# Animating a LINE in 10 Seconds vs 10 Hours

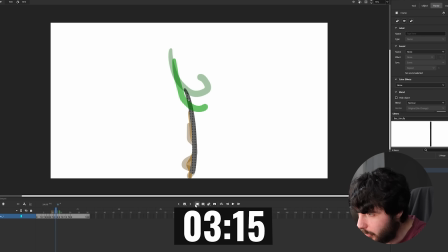[4:09]
Do an in-between over here. This should probably go higher up. Man, this is weird. I'll just smoothen things out. I've got 2 minutes left. This is too tall. Still too tall. Gotta ease this in a little bit. Another in-between over here. Do not have a lot of time left. Did I just ruin that?
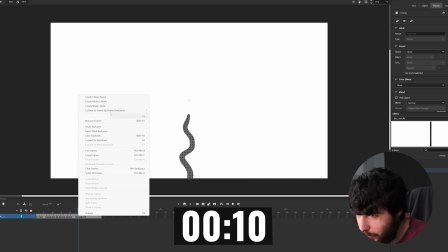[4:28]
It's probably fine. Actually, I did. I'm gonna remove that frame. Do a little bit of a jump over here.
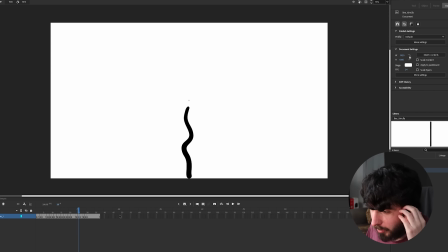[4:36]
And we're done. Okay. That was a weird one. I feel like I could have used my time more wisely. Let's take a look at the finished product.
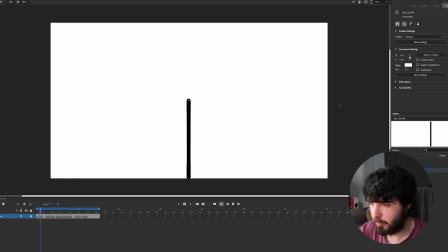[4:49]
Yeah. I feel like I should have made it bend down more before the jump, but it just means it's a powerful line. Doesn't need much force to get a good backflip in. That is not too bad. I was confused with the heads and tails of the spiral shape I made.
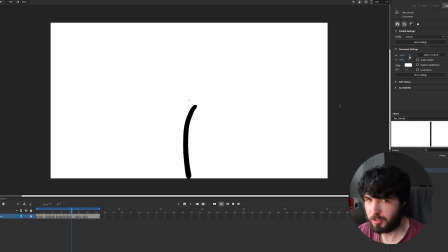[5:05]
Already pushing the line shape, but this is just the beginning. Let's see what happens with 1 hour.
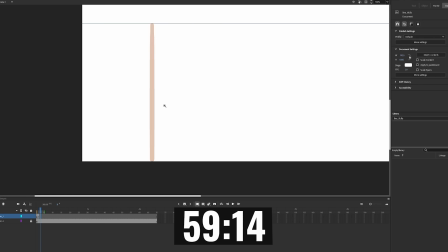[5:15]
First I put a thin line across the screen about halfway up to have a reference point for the line's height.
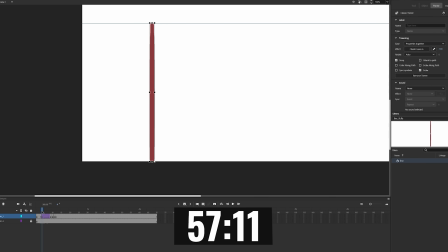[5:19]
I'm starting with a fall again, but there's more care put into this one. It slowly tips over then slams, with the top of the line dragging behind.
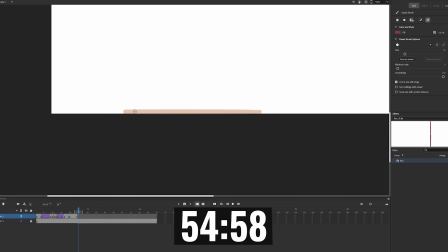[5:27]
I also put a small bounce at the end. Now I'll have it get up by curling in, then pushing off the ground. The top of course drags behind and does some wobbles before coming to a stop.
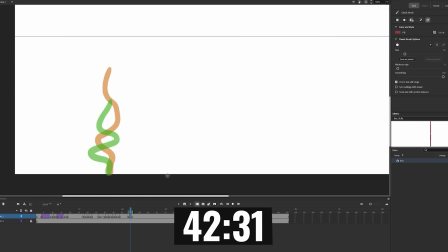[5:41]
Next is what's equivalent to a handspring, I suppose. I squished the line down like a spring and then drew some arcs for it to follow.
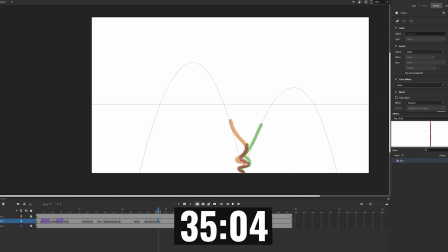[5:51]
On landing, it squashes again and quickly bounces forward into a smaller jump.
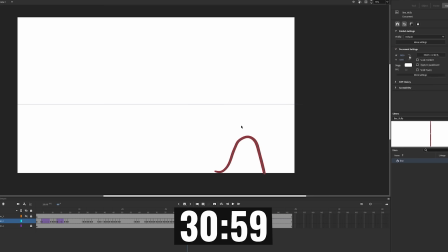[5:57]
Now it slaps down onto the ground so it can push against the wall. I had it stick up, kinda defying gravity, or just a grippy wall and elite core strength.
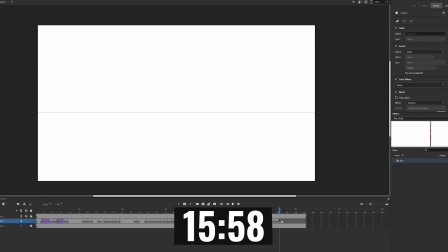[6:11]
So then I animated a big front flip, turning the line into a bit of a spiral after launching off the wall. Then it lands and just does a couple more moves before settling back into the starting position, creating a loop.
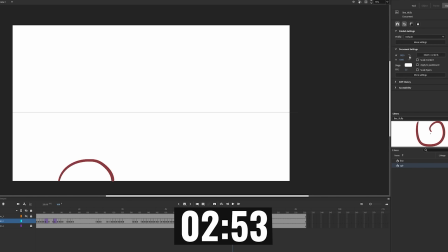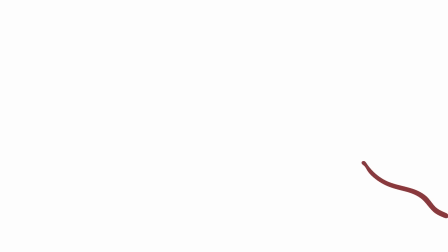So it's gotten pretty aesthetically pleasing, more variety of moves and just a longer animation, but the physics have definitely improved. Just better use of the principles of animation here, and this was good practice for the 10 hours I'm about to do.
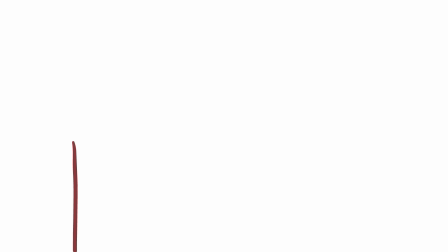[6:51]
A lot of the same type of stuff is inevitably going to happen, so let's move on to that and see what I come up with.
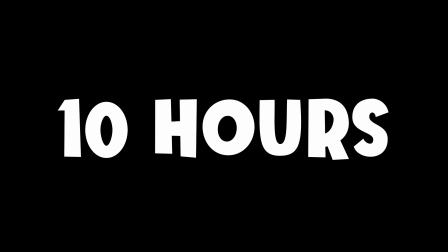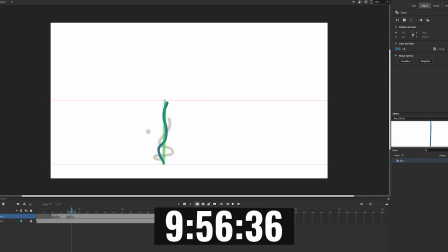[7:02]
I used 2 reference lines this time so the floor isn't just the edge of the screen. Then I got to work on a bunch of springy, bouncy chaos. I didn't have a plan for this whatsoever and decided to just animate to my heart's content.
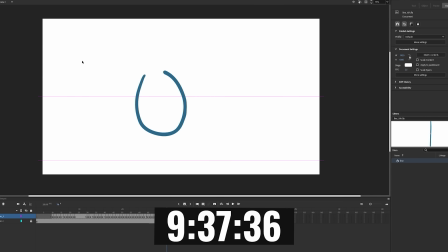[7:14]
This first section just has our main blue character, but there will be more. I thought it'd be fun to do this shape-shifting thing and then a sort of 3D circular motion before darting back to the ground. Now I've bent it so the ends of the line act as legs and we can do some cool jumps and flips.
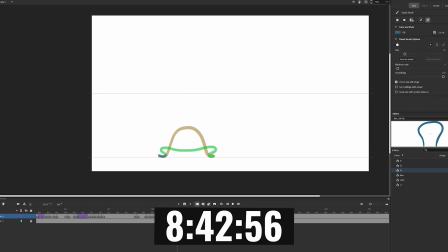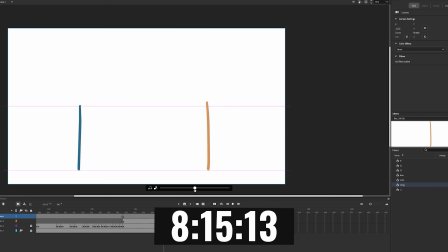[7:37]
Then I had it crawl to the right where the camera whips across and we see an orange character. I had them bend over a bit to emulate a nod or greeting.
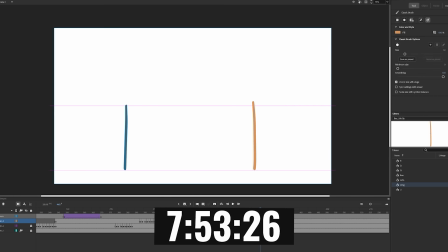[7:48]
Then they start going back and forth with these moves in what I'm gonna say is a dance battle, but it's up for interpretation.
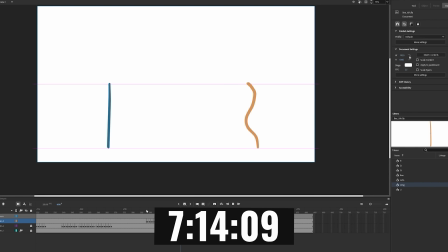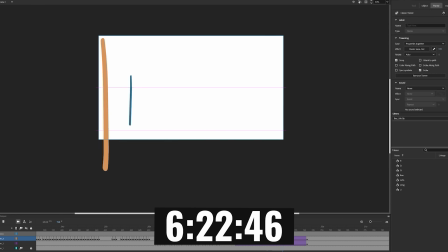[8:00]
Now I'm going for a 3D camera spin around by moving and resizing each line with tweens.
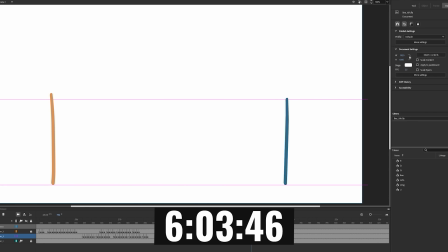[8:08]
I had blue cling to this invisible wall, then launch off. It basically turns into a bird, flapping like a pair of wings.
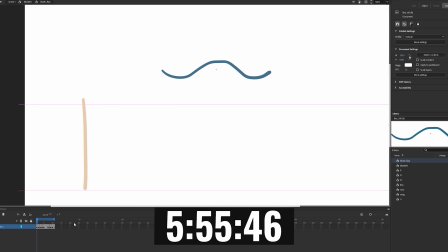[8:15]
Blue was already floating earlier, so it's nothing crazy.
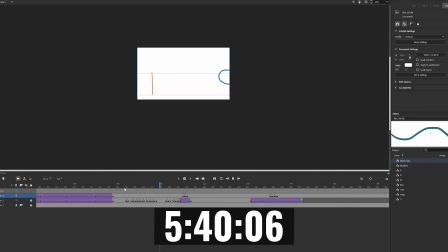[8:20]
Then blue flies off and orange follows, bouncing along the ground. So the wall has either vanished or the laws of physics are different here.
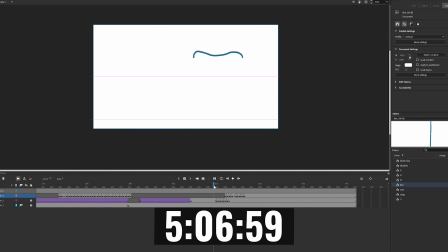[8:31]
They come to a stop and we pan over to 2 new characters and a bit of combat.
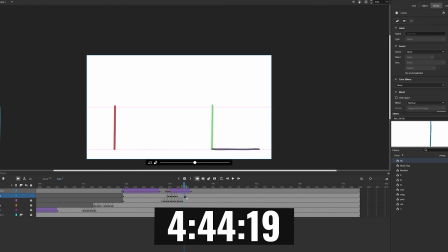[8:37]
I wanted to include some different moves and bendy shapes here.
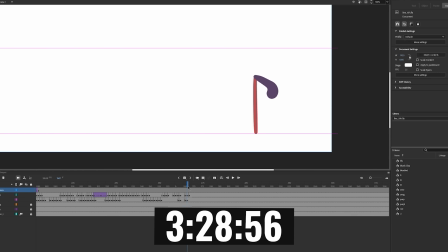[8:45]
It ends with purple lunging at red, who grabs and throws purple back at the other 2.
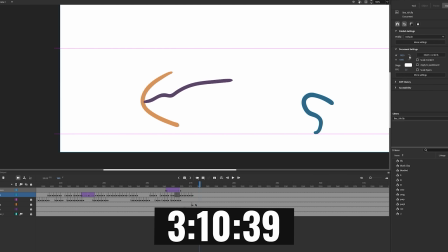[8:53]
Blue ducks and orange is left taking the hit.
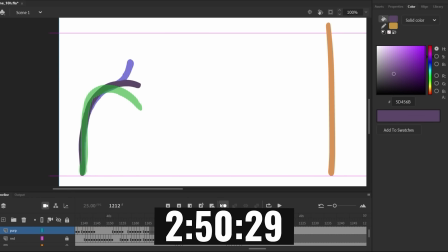[9:00]
I had purple bow down in an apologetic way, but all seems to be well.
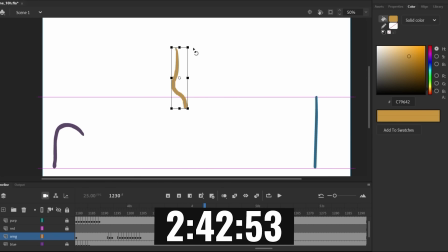[9:05]
Orange jumps up and down, then everyone else joins in.
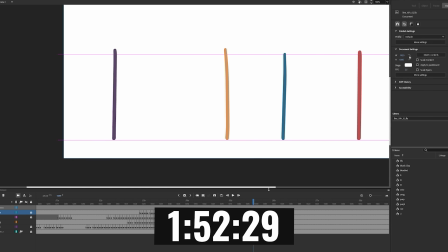[9:12]
After that, purple motions orange to do something. So I animated this leap onto purple's head, with a little bit of bending on impact.
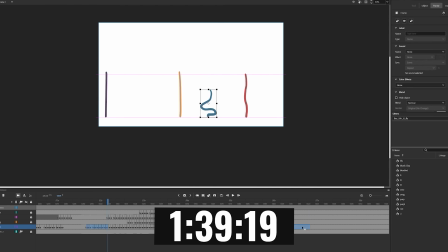[9:20]
They're gonna form a full tower, so blue needs to get momentum going. I made it bounce into an arc and then a final big leap to the top.
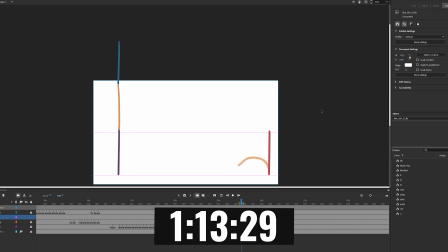[9:30]
Red needs to clear a gigantic height, so I made this weird walk cycle backwards.
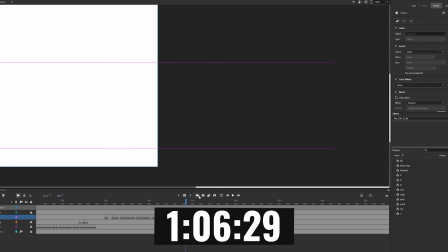[9:34]
Then a series of increasing jumps until finally going for it.
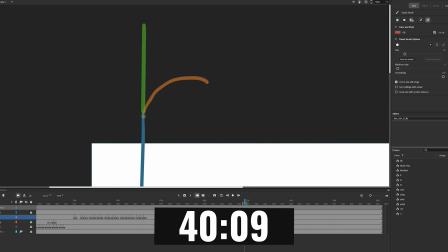[9:41]
I had the stack bend down so it's not a full 3-line height jump. Of course there's some springing and adjusting.
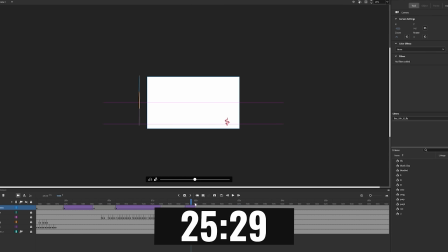[9:47]
Then I did some stuff with the camera to show what you need to see. The finale is everyone somersaulting off and sticking the landing.